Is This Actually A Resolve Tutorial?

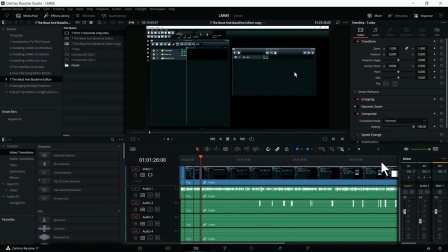So I will know more when there are problems or more of those problems because I've recorded it recently. So let's zoom back in.
And is absolutely brilliant when you need to have a pattern that you repeat across your song. And if you make an update, and if you update that pattern, it will update everywhere.
So in order to rectify this, we can go. Okay, so we can zoom back in here.
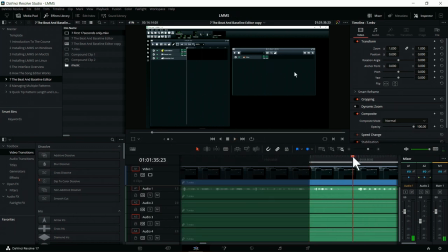There's a repeat here. In and out, I and O, delete.
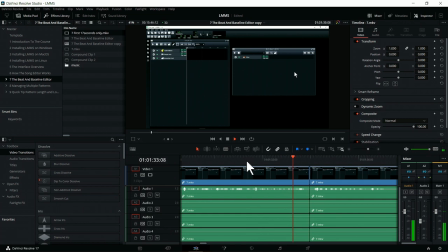Play it back.
A pattern that you repeat across your song, and if you update that pattern, it will update everywhere. So in order to rectify this, we can go ahead and either. And in order to rectify this, we can either go ahead and press the plus. In order to rectify this, we can go ahead and either.
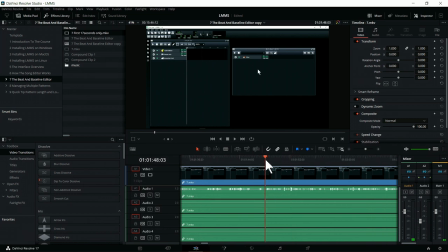So you see there, I had a few stabs at starting that sentence, and it's quite easy to get a bit tongue-tied when you're recording.
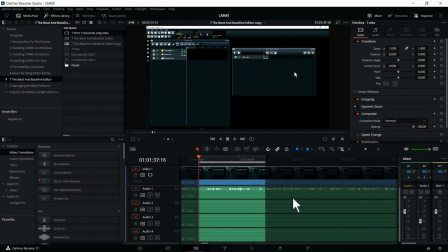You're trying to think about multiple things at the same time. Let's make sure that this flows back again.
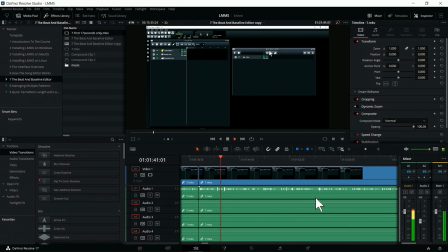Update everywhere. And in order to rectify this, we can go ahead and either press the Add Beat to Baseline Editor button on the Beat to Baseline Editor, or we can press it over on the Song Editor as well. Now, each pattern that you create will need a new beat.
So very easy there to miss, especially at double speed, that double or that was back here.
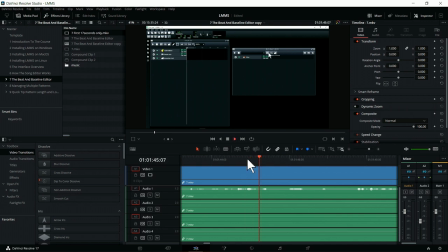Sorry, I was just taking a drink whilst that was happening.
Line Editor, or we can...
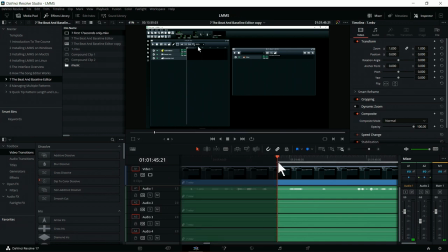So I want to come back about here because I want to keep that flow in sentence and come and do the edit.
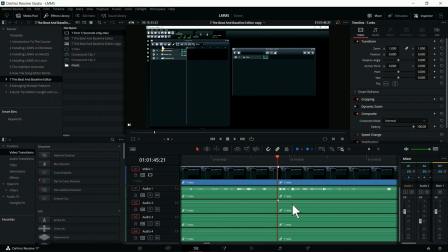One thing I've not been paying too much attention to at the moment is what's on screen. One thing you can have if it, you know, if you're doing lots of chops and edits, is you can end up with the cursor flying all over the place.
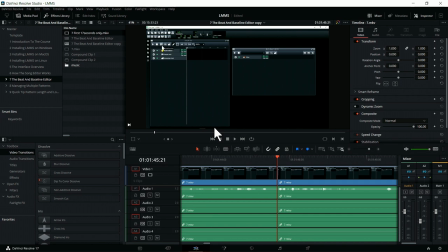I've tried to, when I'm recording the video, to try and not move the cursor or at least remember where I start from. So it's only a small skip, typically. To baseline editor, Let's continue.
or we can press it over on the song editor.
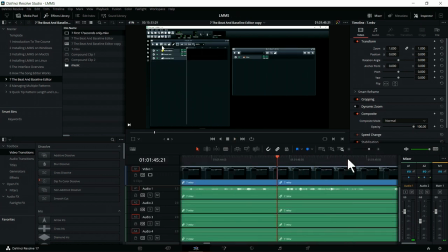So that's a bit sharp there, so I'm going to bring it back ever so slightly. Try it again.
Baseline editor, or we can press it over on the song.
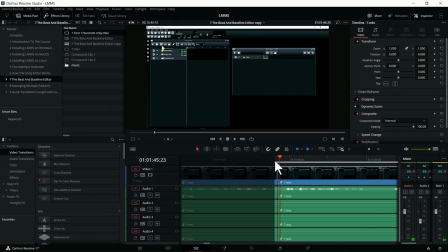Okay, and this is me being me. I'm going to remove just a few more frames from that to make it flow.
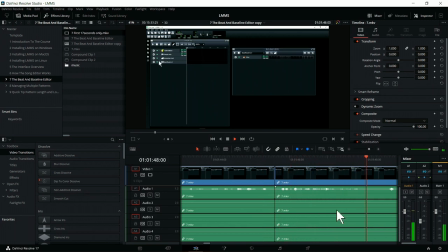Editor, or we can press it over on the song editor as well. Now, each pattern represents one of the beats of our bar. Now, if you recall earlier on, I was talking about a time signature being how many beats.
So one thing I want to review here, there haven't been any mistakes, but whenever I see a pause and I'm listening back at double time, sometimes it can be the right length at double speed.
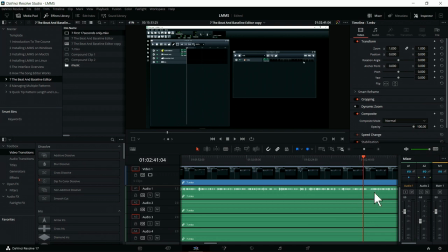So I do want to make sure that pause that I've got here is an appropriate length.
One of the beats of our bar. Now, if you recall earlier, one of the beats of our bar.
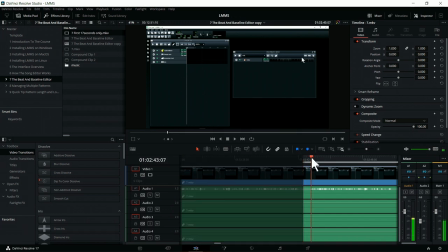Yeah, that's a bit slow there, so I'm just going to speed that up by chopping a bit of silence out and continuing.
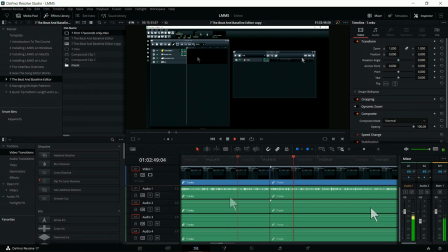Now, recall earlier on, I was talking about a time signature being how many beats there are in a bar and what length those colour. And this is good for judging the pacing and when you need to bring things in and out from a visual perspective. Now we've changed.
That gap there is definitely too long, that's me thinking.
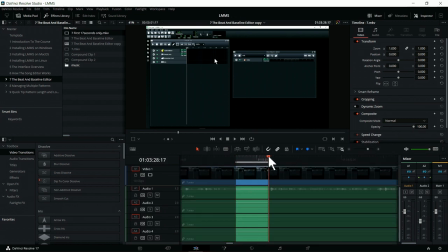But these are spaces so I can take a deep breath, think, recompose and continue.
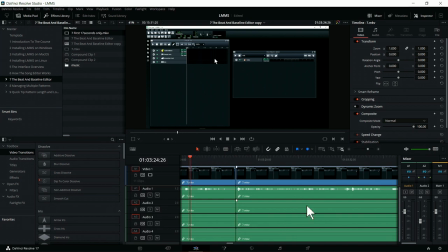Very easy to edit, that's the other thing. It's better that I do that. Then perhaps try and mumble through, literally mumble through, and end up with an unclean edit.
From a visual perspective, now we've changed the actual time signature, you'll see that the beat and baseline editor has also changed. Instead of having those 16 boxes, there are now 12 boxes.
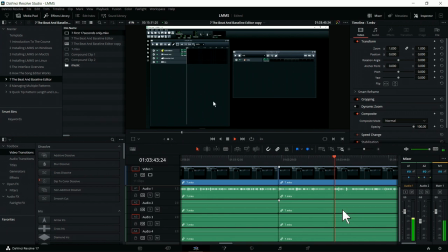And again, the main beats will be on the changes of colour, as we can see here. Brilliant. Well, I'm going to set that back now to 4-4. Okay, so there's lots of pausing there.
I think what I'm going to do, and this is an editing decision, one that you'll often take as you're going through, but I kind of do sort of an incidental bit here, and I'm thinking to myself,
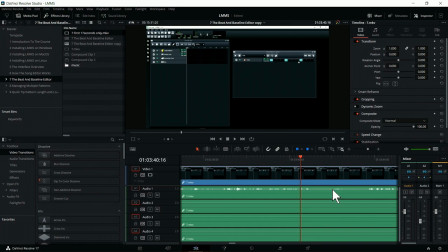does that add to the video? Is it important to the video? I know this can be challenging as an editor when you're editing work that you might not fully understand. However, in this particular case, I think it's vital that we keep the video flowing.
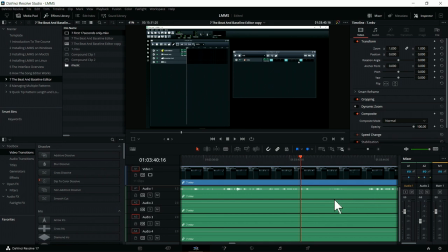And what we can do is help keep the video flowing by removing ums, ahs, and in this case it's more than just an um or an ah. Let's hear what I say.
Is of color, as we can see here.
So as we can see here, I don't need that, so let's chop that entire bit out.
Brilliant.